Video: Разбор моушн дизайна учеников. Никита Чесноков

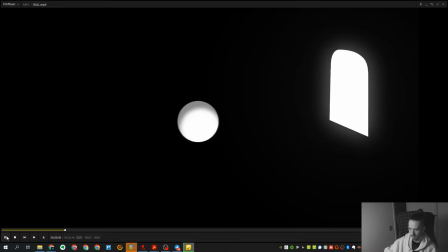Я вот не особо в теме, поэтому в моем понимании здесь пытается сфера просто куда-то свалить,
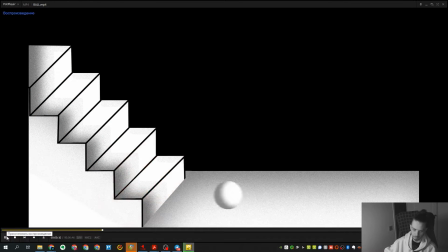если мы будем проецировать это на ту непосредственно игру.
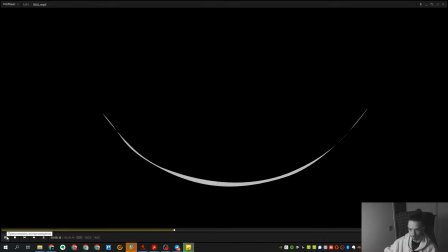В данном случае, ну, в целом, очень даже симпатично выглядит Что касается, в целом,
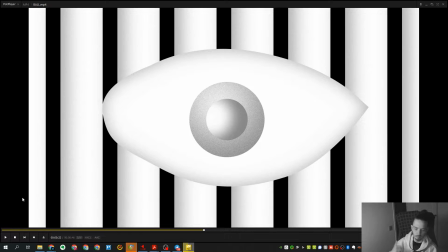сюжетной линии и понимания этого ролика Для такого, знаешь, рядового зрителя типа меня, который вообще, в принципе, к этой теме не имеет отношения Мне не хватает понятности какой-то То есть мне не хватает какой-то, знаешь,
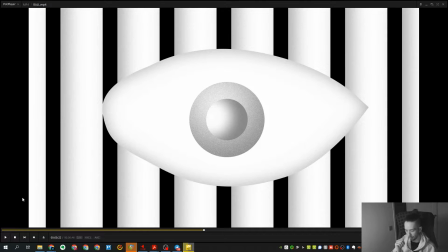попроще хочется для того, кто подобного рода,
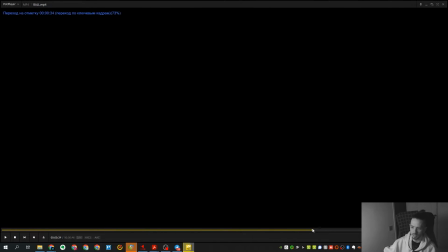для того, кто просто в эту штуку не играл и сценарий вместе с тобой не сидел и не писал.
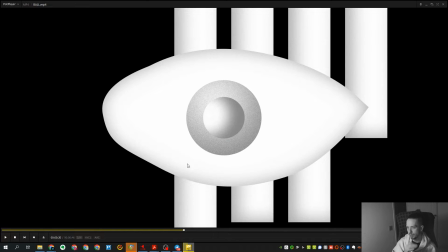То есть хочется как-то упростить эту историю. Возможно, здесь подойдет какой-нибудь прием типа с текстовыми вставками,
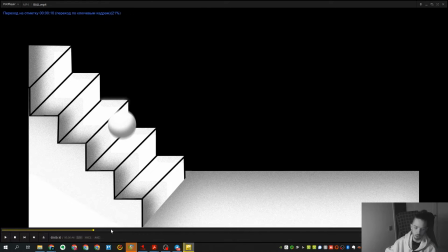или же какой-то прием с... Очень, кстати, сейчас популярная история, когда просто пишут тоненькие субтитры. Это причем давно пошло еще с западных рэперских клипов, когда они просто субтитры к своему тексту писали.
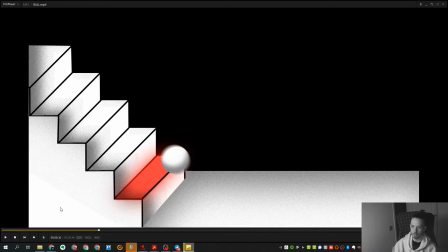Соответственно, здесь просто не хватает лично мне такого, знаешь, просто понятности, что мы смотрим и зачем мы смотрим. Если бы не вот эта подсказка, которая нас навела на мысль о том, что здесь какой-то типа отсылка к Cube Escape, то мы бы вообще не поняли, о чем идет речь.
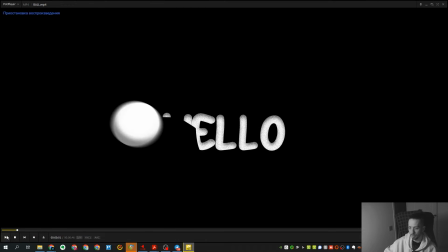И в этом пока основная проблема. Что касается технических проблем, то можно поговорить о них в каком ключе? Смотри, особо проблем то здесь на самом деле нету. Есть просто несколько моментов, которые хочется доработать и которые хочется немножко проработать.
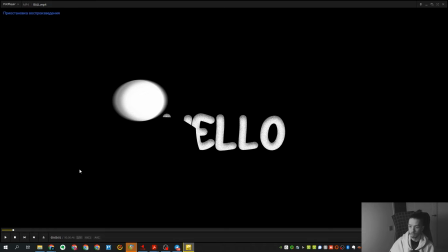Во-первых, первая сцена. Если мы будем говорить про нее, то меня очень сильно смущает контур маски, вот этой, которая появляется, с помощью которой текст появляется.
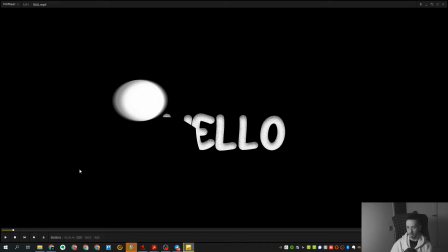Проблема в чем? У тебя вся работа построена на Motion Blurе. В целом Motion Blur в этой работе присутствует в таком ощутимом количестве. Здесь все на Motion Blurе. Кубик этот, ой, кубик говорю, сфера постоянно размазана вот даже здесь сейчас на стоп-кадре.
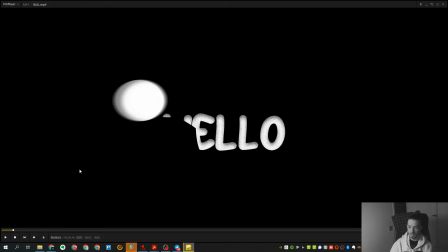И при этом, при всем, вот эта маска, она ровная. И как-то, если честно, немножечко не коррелирует. Плюс ко всему, ты ее, я так прям специально вот так криво нарезал, и выглядит, если честно, не особо хорошо в данном случае можно было знаешь от чего избавиться всегда плохо выглядят вот такие углы в масках то
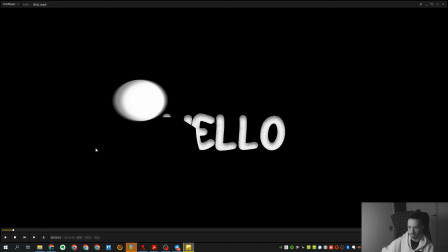есть если бы ты резал это все дело не вот так вот угловато а допустим сейчас мы не откроем да это сделано в after effects а допустим сейчас я тебе покажу просто как-то а чтобы
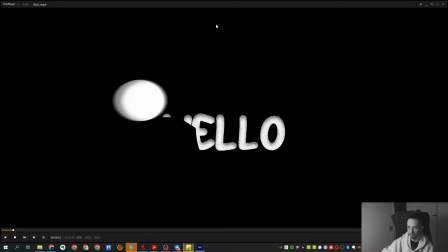по диагонали может еще что-то сейчас сделаем
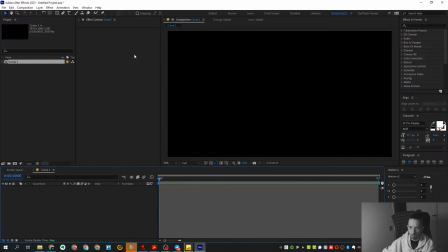композицию есть проект да ладно мы в проекты твоей ломать не будем свой
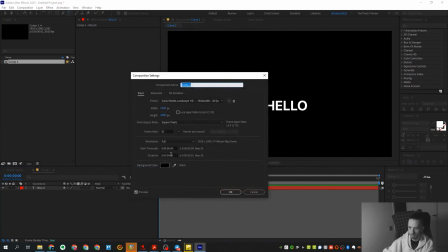сделать смысл то в этом вот
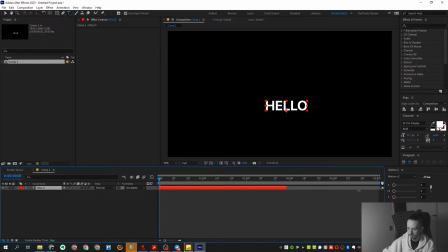допустим твой текст да и как ты нарезал маску ты взял просто-напросто ты взял его допустим вот этот такой кусочек ты вот так вот отрезал и
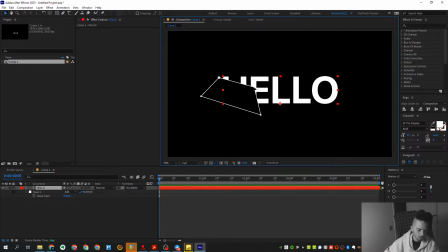вот этот угол он если честно ну прям отвратительно выглядит в данном случае нужно было просто напросто резать каким образом я бы начал резать вот так просто по диагонали тоненькими полосочками вот так условно говоря чтобы у тебя просто вся длина маски было во все
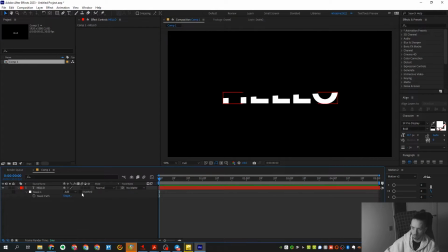слово первый раз он прошел какую-то часть показал нам допустим вот эту потом второй раз прошел потом третий раз прошел и так далее.
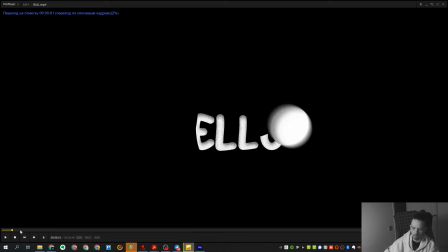То есть, таким образом ты просто избавишь себя вот от этих вот угловатых каких-то стрёмных проблем, которые выглядят здесь, ну, просто не совсем опрятно. Это был бы самый простой способ, как это сделать.
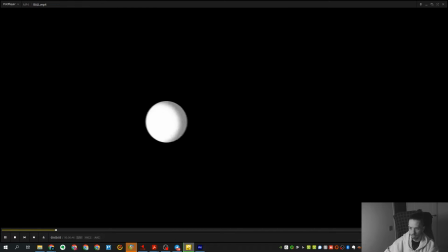Дальше. Следующая сцена. Здесь вроде все хорошо.
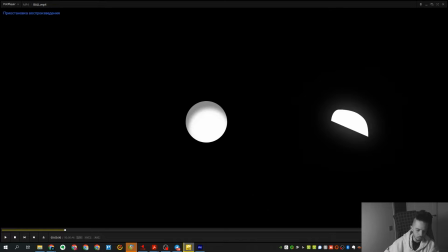Очень классно катается шарик. Очень классно катается шарик. Здесь к нему вопросов, ну, вообще нет, если честно. Все прям
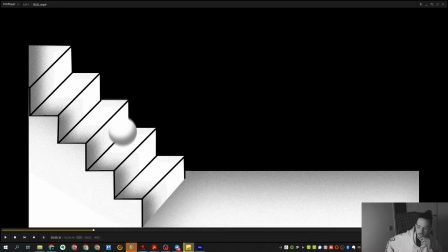замечать сцена с лестницей здесь в принципе также анимационно все неплохо меня очень сильно смущает то как лежит текстура шума то есть здесь непосредственно
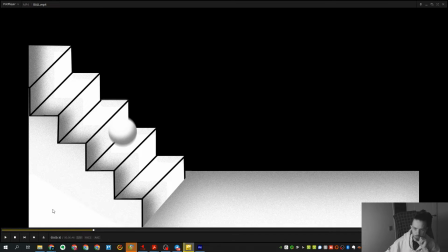текстура шума лежит как-то странно то здесь слева снизу шума нет здесь почему-то тоже как-то вырезано шум очень странно и это если честно ну наводит на улице а почему в данном случае нужно было мне кажется просто текстуру шума наложить
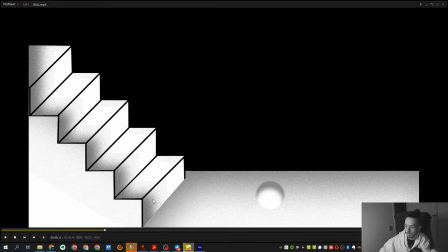поверх всей лестнице чтобы она смотрелась более однородно и тогда это смотрелся просто более целостно в данном случае вот этот нарезанная какая-то текстура шума выглядит если честно ну не совсем
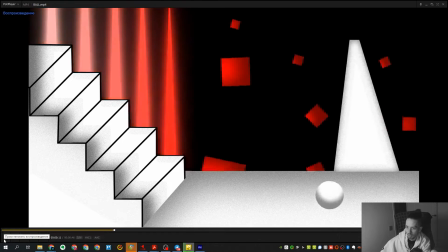круто вот уж если так задний фон появляется классно сам
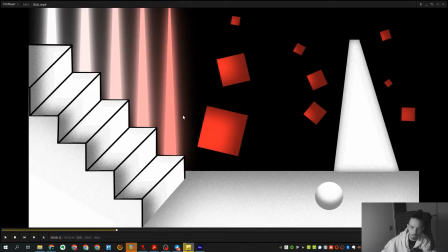по себе сделан в принципе тоже неплохо смелая история с glow но она здесь оправдана она в целом выглядит очень хорошо и вопросов к ней
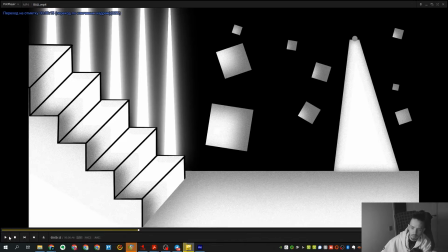нету далее далее вот эта история какая какая-то странная
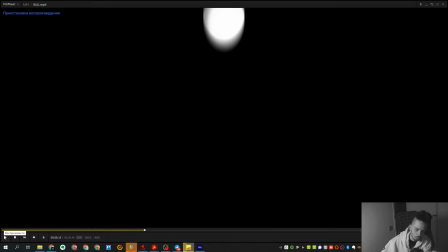штука с переходом у тебя случилось здесь то есть она вот шарик падает а потом непосредственно открывается глаз.
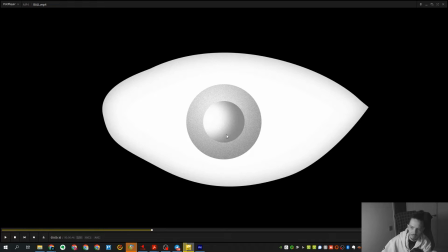Я так понимаю, что это типа, он туда за глаз залетает и превращается в этот глаз.
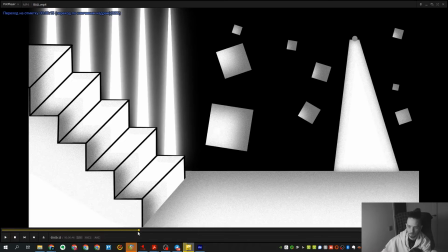Ну, задумывалось примерно так, наверное. Но, если честно, выглядит это просто рваненько как-то.
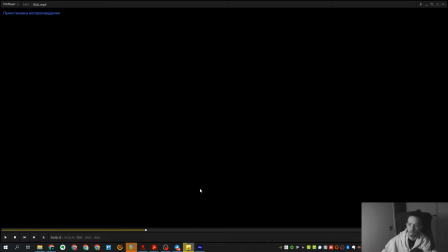То есть, выглядит очень рванно, и здесь я бы на самом деле сделал бы несколько иначе.
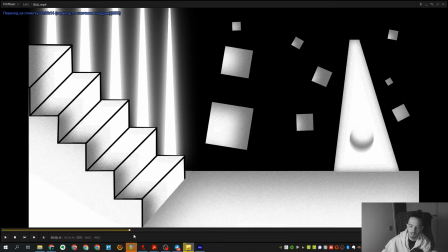Я бы, может быть, вообще не стал тогда делать непосредственно вот этот вот кусочек с залетом шарика туда,
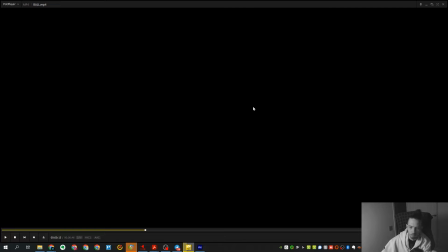а просто сразу бы начал открывать глаз причем не с черного экрана а допустим чтобы у тебя ну просто склейка такая пошла и глаз и первый кадр примерно вот такой то есть когда уже что то есть
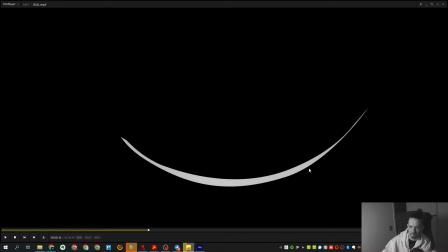потому что вот этот черный экран здесь как-то не очень хорошо выглядит скажем так а что касается самого глаза
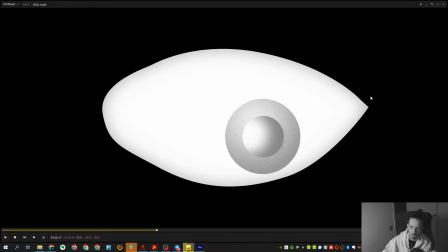то он тупо кривой вот к нему больше всего вопросов он тупо какой-то у тебя кривой неровный и неужели не мог нормально нарисовать здесь чисто форма глаза какая-то
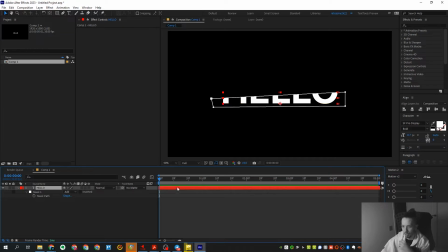странная причем ну глаз то можно было нарисовать вообще элементарнейшим образом все можно было в две точки даже глаз как-то ну, дверь не нарисуешь.
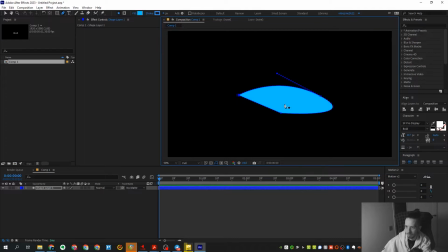А как бы, дожди, как бы мы его нарисовали? Вот так. Вот так. Так и вот так. Вот это вот так вот. Ну, примерно так хотя бы нарисовать.